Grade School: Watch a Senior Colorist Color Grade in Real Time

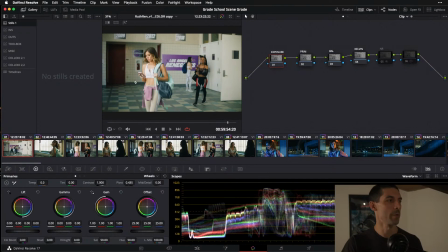[24:40]
And that's where I'm going to park and that's where I'm going to do my work. So here on this exposure node, since I'm in a linear tone curve, I can use gamma, and that's photometric exposure.
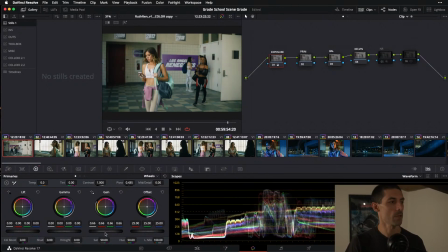[24:50]
Okay? So I'm just going to start to dial those things in. So that's about it for there.
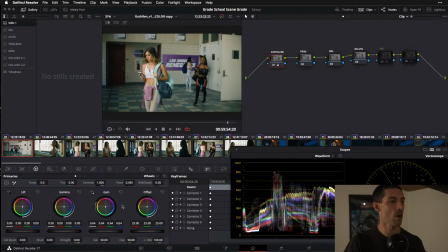[24:55]
And another important concept that I'll stress to you guys is because I've invested all of this time in fussing over my look and my global level settings, I'm not precious about like, oh, I need to make sure I really invest a lot of time in every shot.
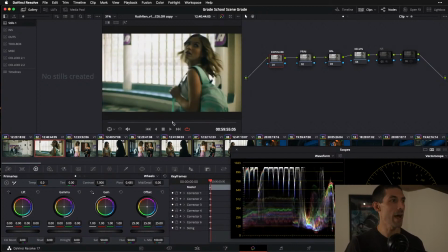[25:09]
Like, I'm good on this shot. I'm moving on. And now I'm going to notice, oh, exposure needs to come down a little bit.
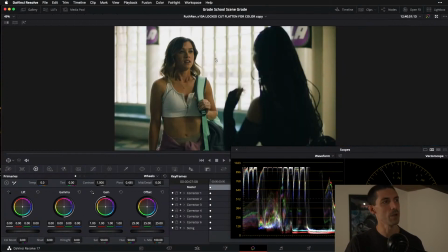[25:15]
Maybe not so much because they look okay. The window just feels a little bit hot. So I'll revise what I was going to say.
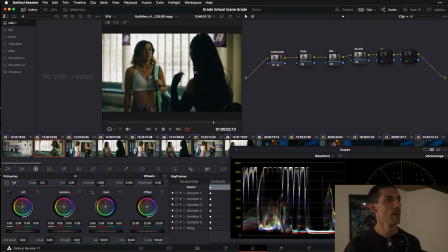[25:21]
I was going to paste this grade, but that feels a little too moody on her now. So instead, I'm going to skip over exposure. I'm going to say exposure is pretty good. And I'm going to go to my primary, and I'm actually going to still adjust gain, but gain's going to do something different because I'm now in a log curve.
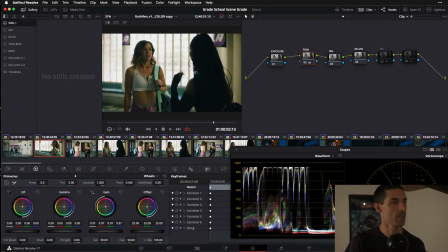[25:36]
It's going to just adjust only my upper end contrast, like so. And I'm just going to make that little trim in the top. I'm going to flip my waveform over to a histogram because that's usually how I work.
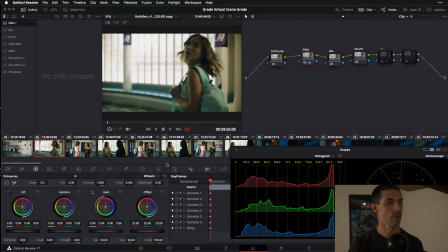[25:48]
Maybe I'll look at that and kind of flip back and forth from one shot to the other and see how it feels. I
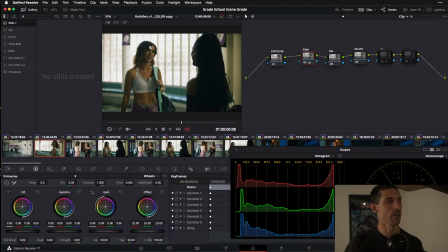[25:54]
don't expect my goalpost to be the same between a shot where I'm looking out a window and a shot where I'm standing in front of a window. But I do want to get a reality check and just see how things are feeling. And that's all I'm going to do here. I'm feeling great about that. Again, when I'm sitting with my client, they may say, oh, it feels a little bit green.
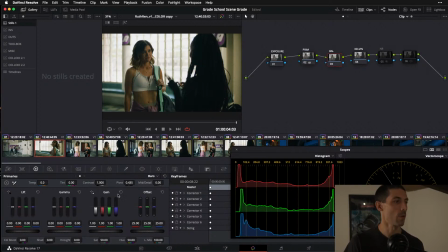[26:12]
And in that case, I'll go over to my balance node, probably start with my primaries bars and say, okay, well, why don't we add a hair of red or pull a little bit of green if that's what we want to do. Like so. One of the things I actually like about balancing in this linear mode is the wheels get a little less touchy.
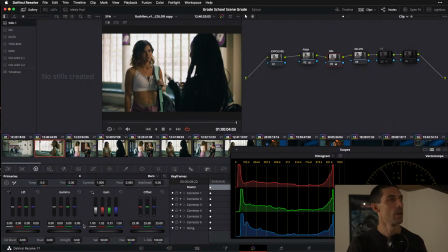[26:30]
So I can kind of step on stuff without feeling like it's immediately going to be too far. So like nothing wrong with that adjustment right there if that's what my client wants to do.
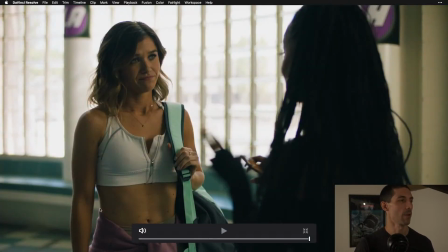[26:40]
Off and then on. But I kind of like where it's sitting right out of the box. So I'm going to leave it until I get feedback that that's not what we want.
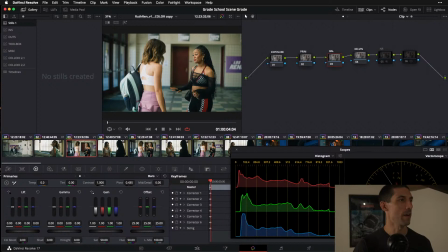[26:48]
Moving on. This is now facing the same side that we were facing a moment ago. If I had to guess, knowing this cinematographer and putting myself in the mind of the filmmaker, this is quite likely an evolution from this.
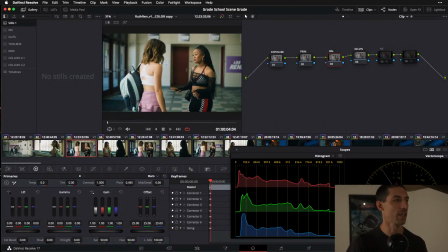[27:01]
It's probably the same setup. It's probably the same lens. Maybe not, but it seems likely. So I'm going to try out just pasting that exact same grade by middle clicking shot number 1. And I think that slots into a great place. Maybe I want to open up my contrast a little bit here because it feels a little heavy in the bottom.
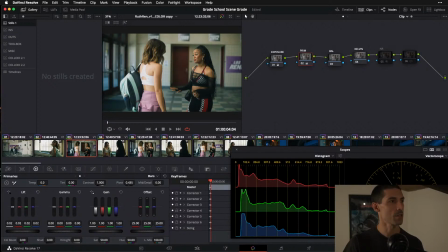[27:18]
So I would work my lift here in the primary just a little bit, like so. Something like that.
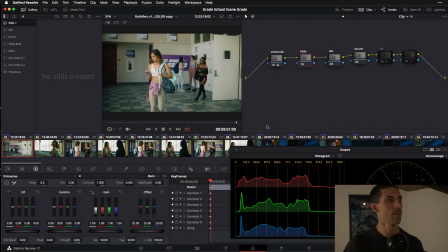[27:24]
And I should probably have grabbed a still of this earlier. I'll probably go deeper so that I'm seeing how this connects up to what follows.
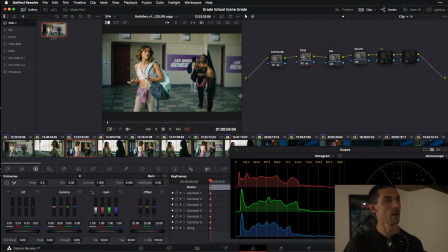[27:32]
And I'm just going to compare. How are we feeling? Hell yeah, I'm going to that movie. I'm loving that movie. I'm looking at my vector scope, looking at my histogram. Things are kind of living in an appropriate realm. Maybe go a little bit further with this opening of my lift.
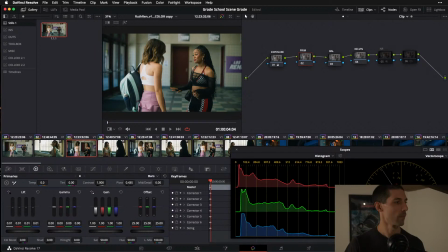[27:52]
Not that far. Got a little bit of lag on my system here.
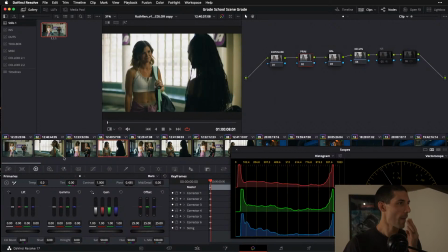[27:59]
There, something like that. Moving on. And now I'm going to do something you guys have heard me talk about before. I'm going to be middle clicking a lot. This setup is obviously the same setup as this.
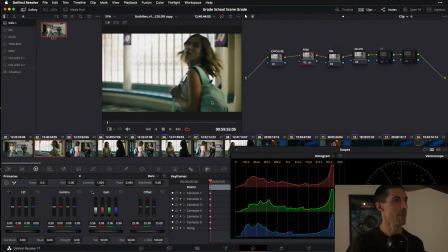[28:09]
I'm going to middle click. I'm going to assume that the exposure matches. I'll grab a still of this, maybe for reference.
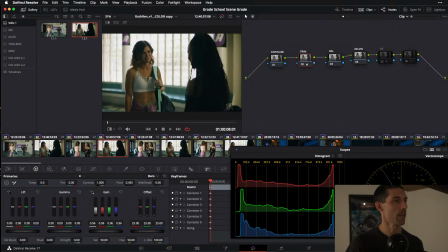[28:15]
That becomes my hero. And then I'm just checking to see that I don't need to make a localized adjustment.
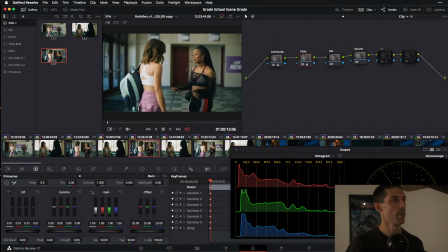[28:20]
Same thing over here. Grab a still of this shot, wipe against the previous instance, grade pastes, moving on. Over to this shot, paste the grade. At this point, I'm literally just playing like Pictionary.
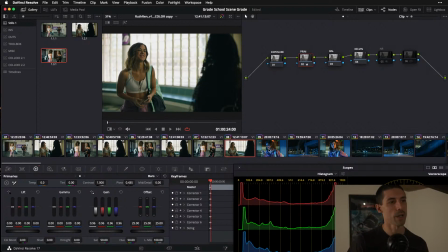[28:33]
And this is all just first pass stuff, guys. Of course, after I do this, I'm going to start it from the top and I'm going to press play and I'm just going to watch it.
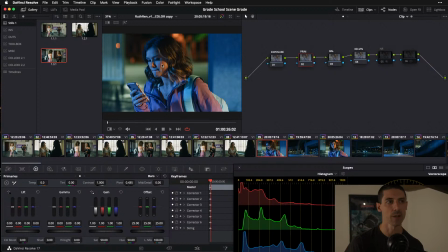[28:39]
And I'm going to pay attention to how things are feeling. How are the cuts rolling together? What feedback have I gotten from my client? All that kind of stuff. But on the first pass, that's kind of like my process.